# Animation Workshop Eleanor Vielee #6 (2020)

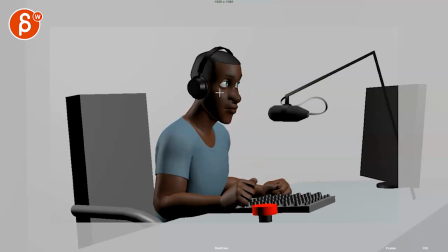4:14 Go back here. Where it's a bit more like that. Even a bit more. Slight bigger tilt this way. A bit more towards us. So you start that arc that you have to lean into this so you feel, we see a bit more in the face.
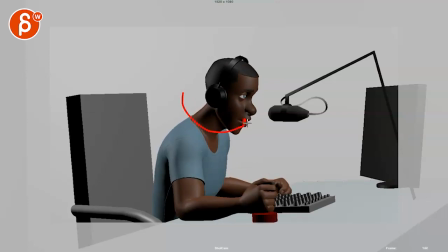4:27 So that when he goes here, he can turn again to be more profile. So there's just a bit more contrast.
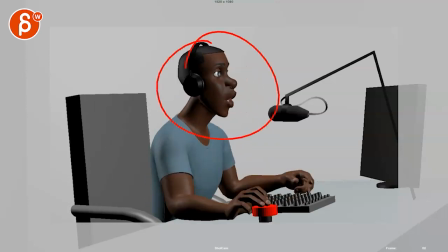4:33 Because I'm slightly concerned as to the angles here. Doesn't have to be big.
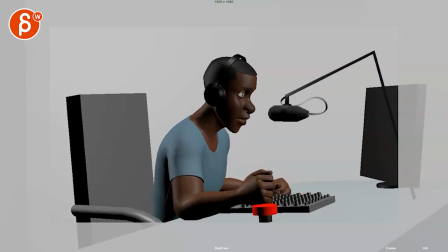4:38 This can still be a slight change in polish. Since we don't want to change massively here.
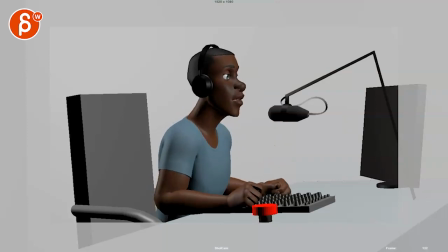4:43 Pink Floyd. Pink Floyd. Pink Floyd.
And maybe you can start this 2-3 frames earlier so that you can hold this 2-3 frames. Because you mentioned this as a forceful, and I wonder if that could be the last bit of a hold.
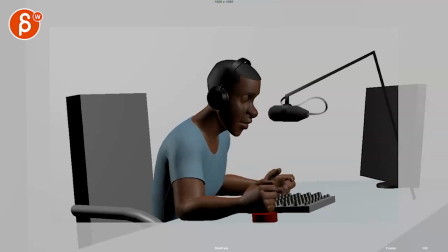5:00 Like, you know, again, even if it's just 2-3 frames hold and then bam for that.
Boyd.
But I would definitely have, if this is a bit more forceful,
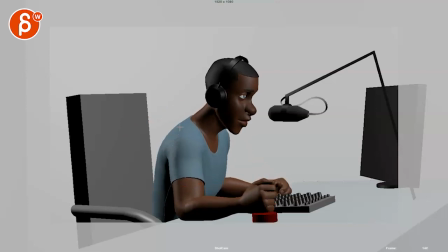5:12 there's something here that feels a bit soft as you go down, maybe a bigger drop, a little bit more of a slump, just even if it's, you know, from this line going down to here, it's a bit more impact and exhale.
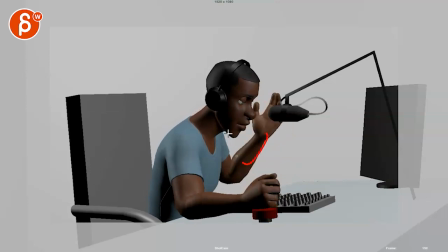5:26 And then as those arms go up, especially here, I feel like they need more influence here,
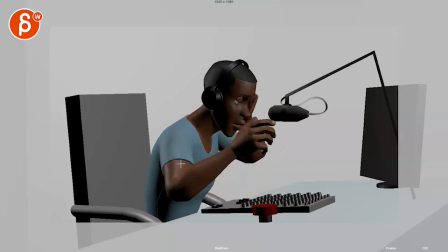5:32 where that the spine leans towards us and this goes up, leans a bit back, a bit more in Y,
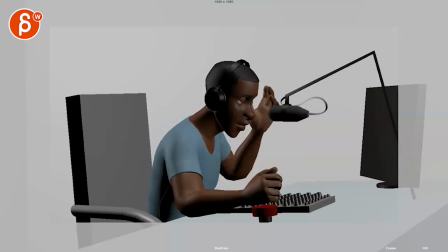5:38 just a bit more body reaction. The same in the head.
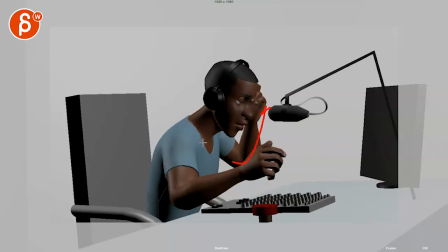5:41 So you do this, and then as he does this, arm goes up, body moves over, head tilts over, or maybe even tilts towards us, so that you want to bring that cup higher for the hands, you know, so that the hand can take this off. Same thing here, like you want to present this cup to this hand in a way.
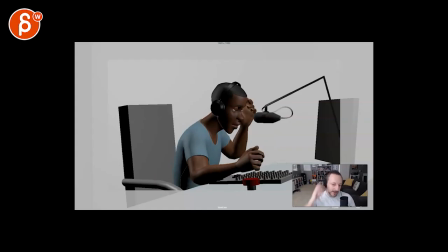5:59 So as I'm doing this here, like I would take this and kind of present it to the hands. So it's kind of like take this off versus that. You have stuff here and you want to kind of either like go this way, and especially if he's tired, it wouldn't be, I need to make that whole effort to bring that hand back,
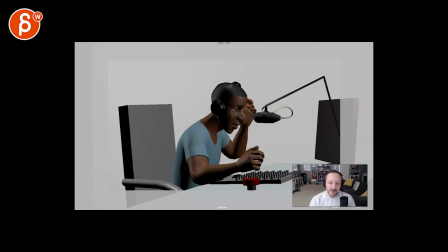6:16 but it's more like this and then blah, blah, blah. So maybe think about that as you do your posing there, because as you do this,
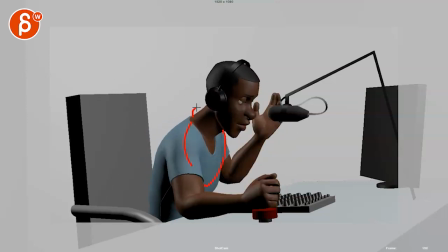6:24 it feels a bit like that section and the head are just too locked.
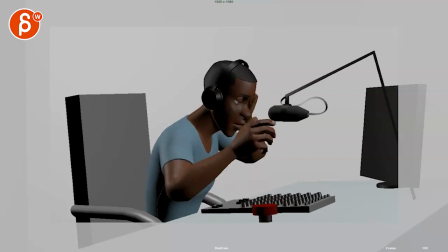6:30 And this is a separate move. We look at arms, chest and head are just so not influenced by it.
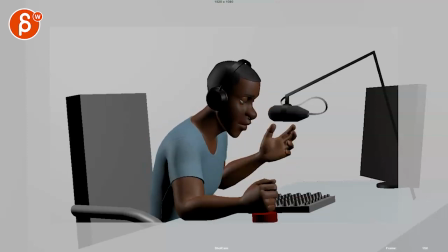6:36 And that would be my suggestion there.
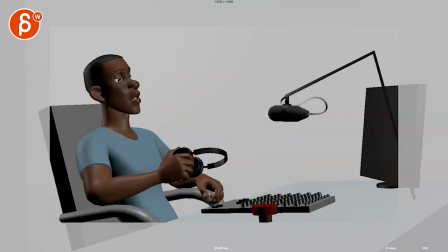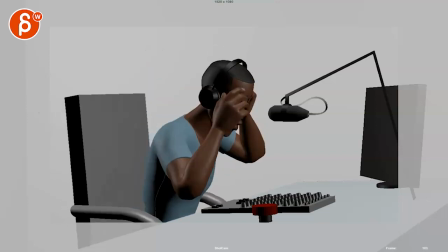6:44 And then what I was saying about that, I like what you explained last time, that it's kind of this forceful slump back of,
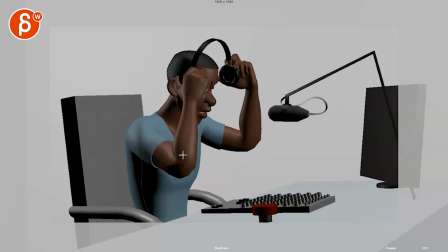6:50 where what I would then do is that, see how it eases in,
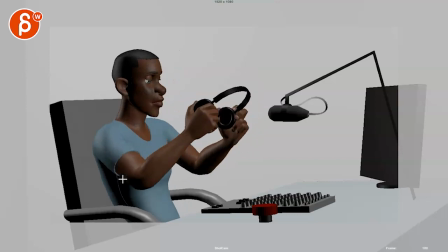6:57 just move that into more of a linear key, not super linear for a pop, but it's almost like, see how this leans back.
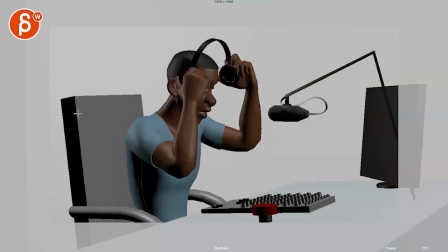7:06 You can maybe exaggerate in that chair. It doesn't lean back so early, and it's more of a hit.
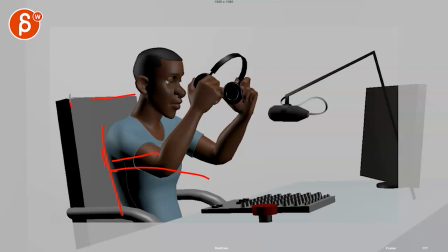7:10 Like he goes back and it's a forceful hit where it's a bit more of a pop there in that chair.
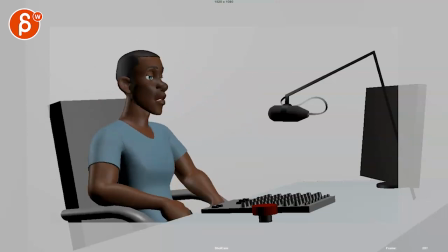7:16 Because this is good. What I was reacting a lot before was how the forward move feels really fast, like someone's being pulled back.
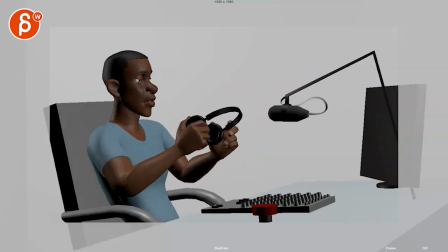7:23 Pulled forward. So that could be maybe a bit more forceful to push that idea that you have, which I like.
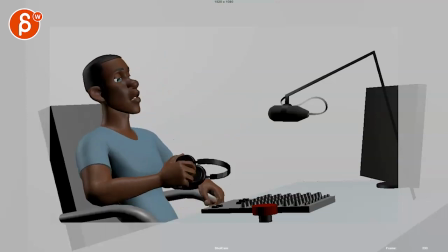7:31 But then that forward is great. So this is great. Don't change that. And I love that.
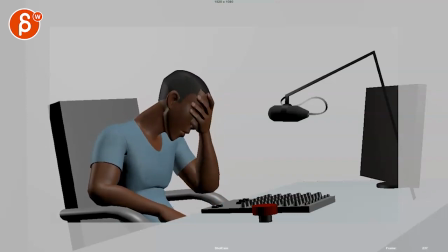7:38 The fingers on the face, that's really cool. It's a bit, this feels a bit too cavey. I know this is tricky. Is there a way to maybe scale the whole thing, so it doesn't feel like you got that crease break there?
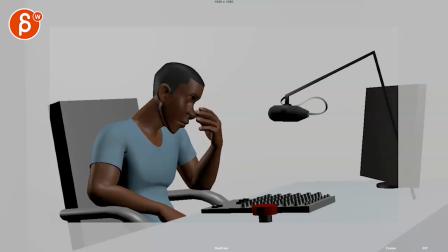7:55 And it's a bit sharp. If I look at the chin line, watch this, and beep, it's a bit fast. It's almost like maybe even if it's just a frame or two of a transition of this,
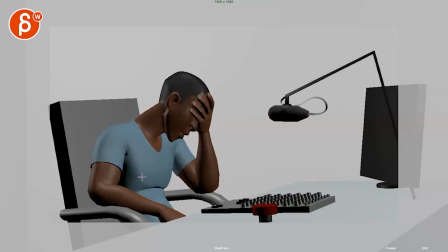8:08 it might even be just reducing the scale. I'm not sure what you're doing here for the exhale, for that breathing, but maybe reducing the amount so it's not such a difference, right?